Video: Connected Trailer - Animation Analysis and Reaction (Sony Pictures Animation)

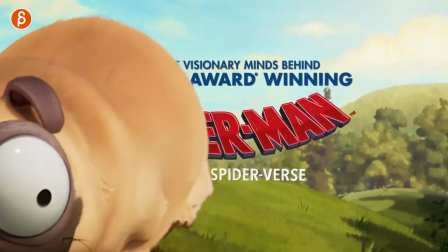0s
Welcome back to the animation analysis and today I'm going to take a look at the trailer for
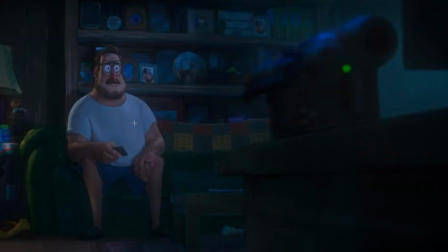8s
Connected. And the first thing that immediately stands out to me, which was all very subjective, I love the designs.
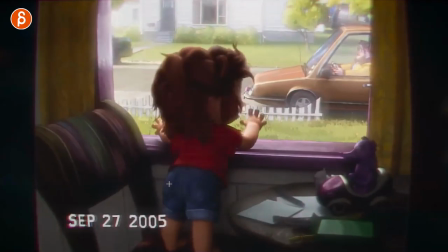15s
The character designs are so much fun and of course as a child from the 80s, the whole VHS home movie thing is great, but look at this. Just the look of this, the design of the car. I love that there are outlines.
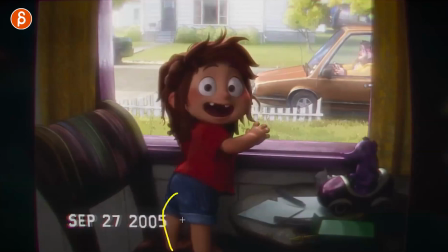27s
You can see this later a bit better in other shots, but they have interesting outlines i love that pose with the legs like that so great and
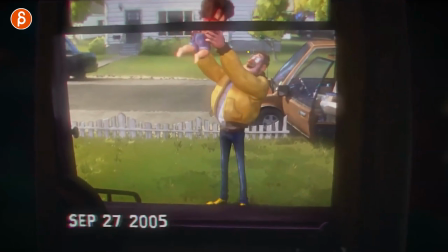35s
it's also really interesting that all the characters have this massively exaggerated eye pose all the time i'll look at that i just love the look it's
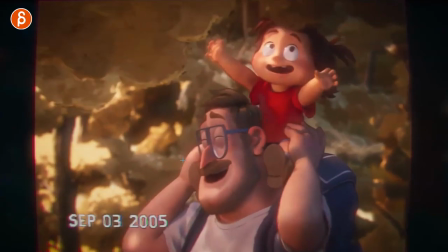43s
a very interesting render style and the look is at least to me so appealing absolutely love this but you can see this here again where
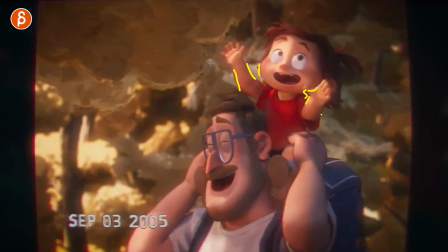50s
there are a lot of extra outlines missing a bit here so it's very distinct it's very specific to certain angles and silhouette but again just the look of it the style the render
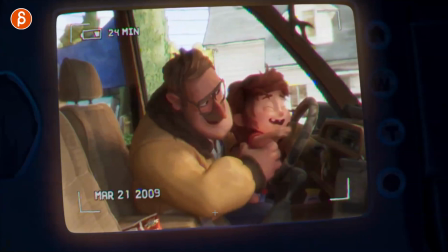61s
such a fan super cute too as a parent i love all this all the shots super relatable at least to me but it's always something interesting that if you do have a shot and you have one or multiple characters and you put them in a set or with props or or whatever they have is there anything in the shot that you could use
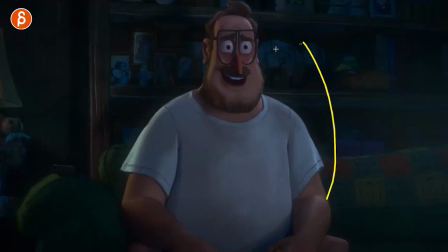77s
where the audience goes oh i know what is this i know how this feels maybe not this but when you sit in the car have you
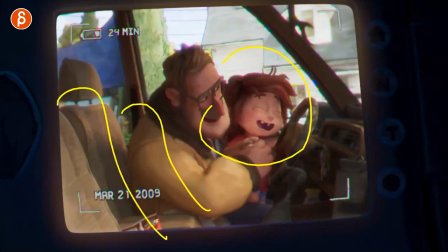84s
done this or maybe the the kid is older maybe you're sitting here and your younger son or daughter they're learning how to drive and maybe you
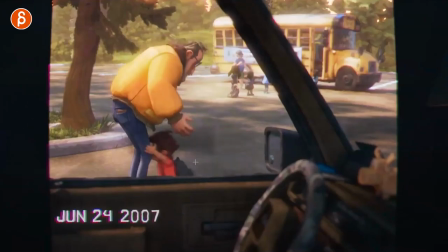91s
did this and you can immediately connect with the content of the shot or stuff like this i absolutely can't connect that it's so cute and i love with faster moving shots just looking at the posing the changes i love
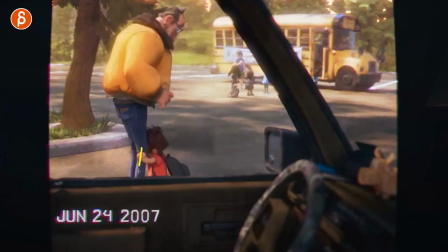104s
this i love how there's the grab onto the jeans the stretchiness but a little bit of relaxation at the very end but also super cute because of the scale being so tiny
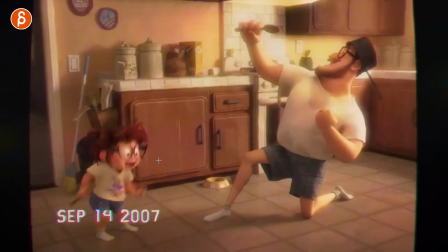113s
his look there so cute this too just in
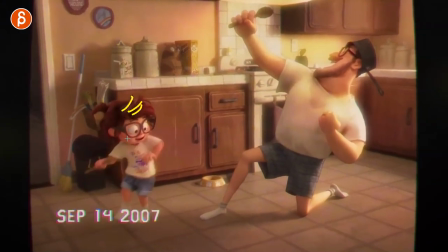118s
terms of detail i don't know if you are in control of this you know if you have a rig and the rig has hair control just to add that little bit of extra movement just for details and not that you have to have that i don't think this is a make or break
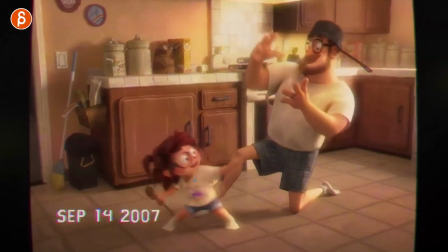130s
thing of you know i got higher because i animated the hair but to me like i like doing this i like animating extra bits and pieces uh
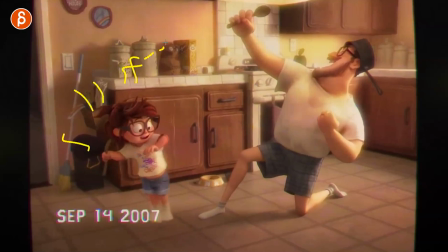138s
in a shop be it you know whatever whatever props you have be it with windy things and stuff moving and maybe there is no sim department
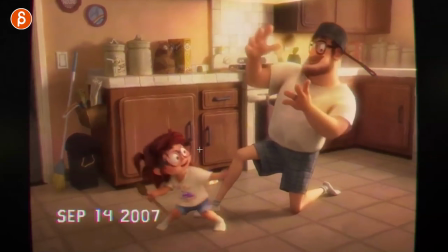145s
there's no time or budget like whatever capacity or previous i just love doing extra work just like cameras like i love animating cameras but speaking of
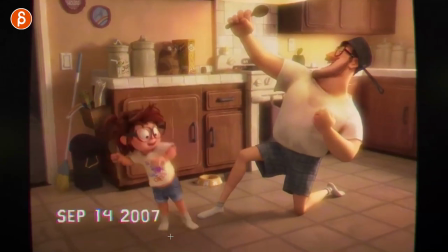152s
animating i love this here and this is something that i frequently talk to my students about is i am a big fan of not just putting characters
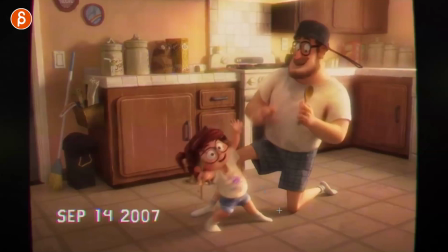160s
in the set because that will inform you know and inspire different acting choices but the surface texture and the surface variety and
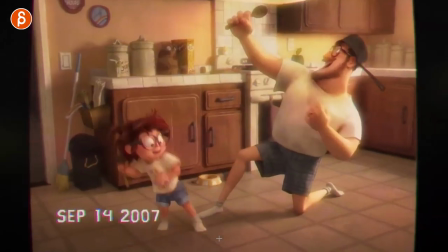168s
just the material of the surface so socks on something like this that is going to be slippery and it's interesting to animate it's interesting to see the effect of this and
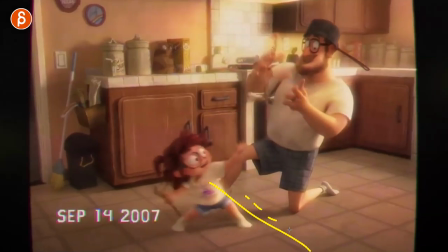176s
imagine you have something like that where actually now there's carpet that's actually the example that i always bring up in class where imagine animating someone sliding and then they get to this point what will happen to the foot it's going to suddenly stop your whole body is going to get thrown forward and
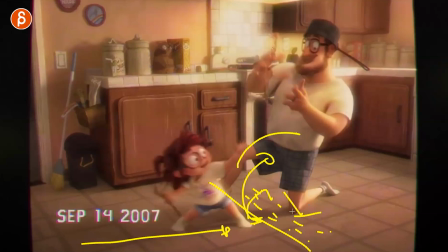190s
then you have to be able to hop and then you can't slide on the carpet unless it's a crazy speed it's going to be a couple hops to come to still
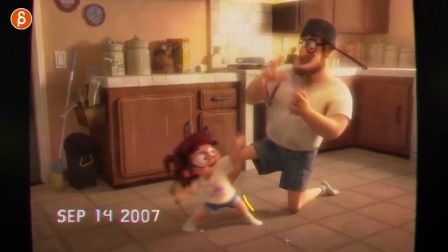196s
and i think this is all really cool to animate it's totally up to you as you change the properties of the surface
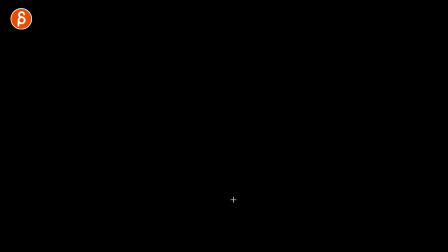202s
and how the character interacts with it it's a lot of scribbles from doing nothing here and then i love this i love the change from that to zoom
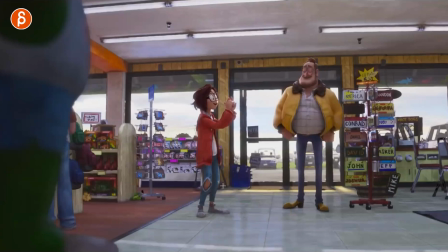210s
much sharper but look at this i love the character the design what can i say it's so cool i love that the elongated part here with the leg poses like that and him like this with the shoes and just the silhouette of it so good just like in the soul trailer i love when
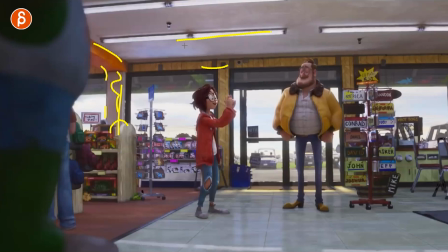225s
the world has just usage it's dirty interesting different type of textures there are different elements it just feels like a lived-in world and even out there you got different designs just of the cars nothing feels like it's a copy paste and then we're back to those crazy eyes and i love
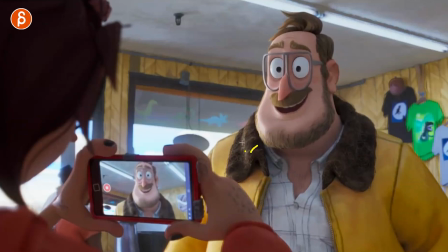240s
it you can see here the kind of the painterly approach where some things are a bit more detailed but the rest feels almost drawn and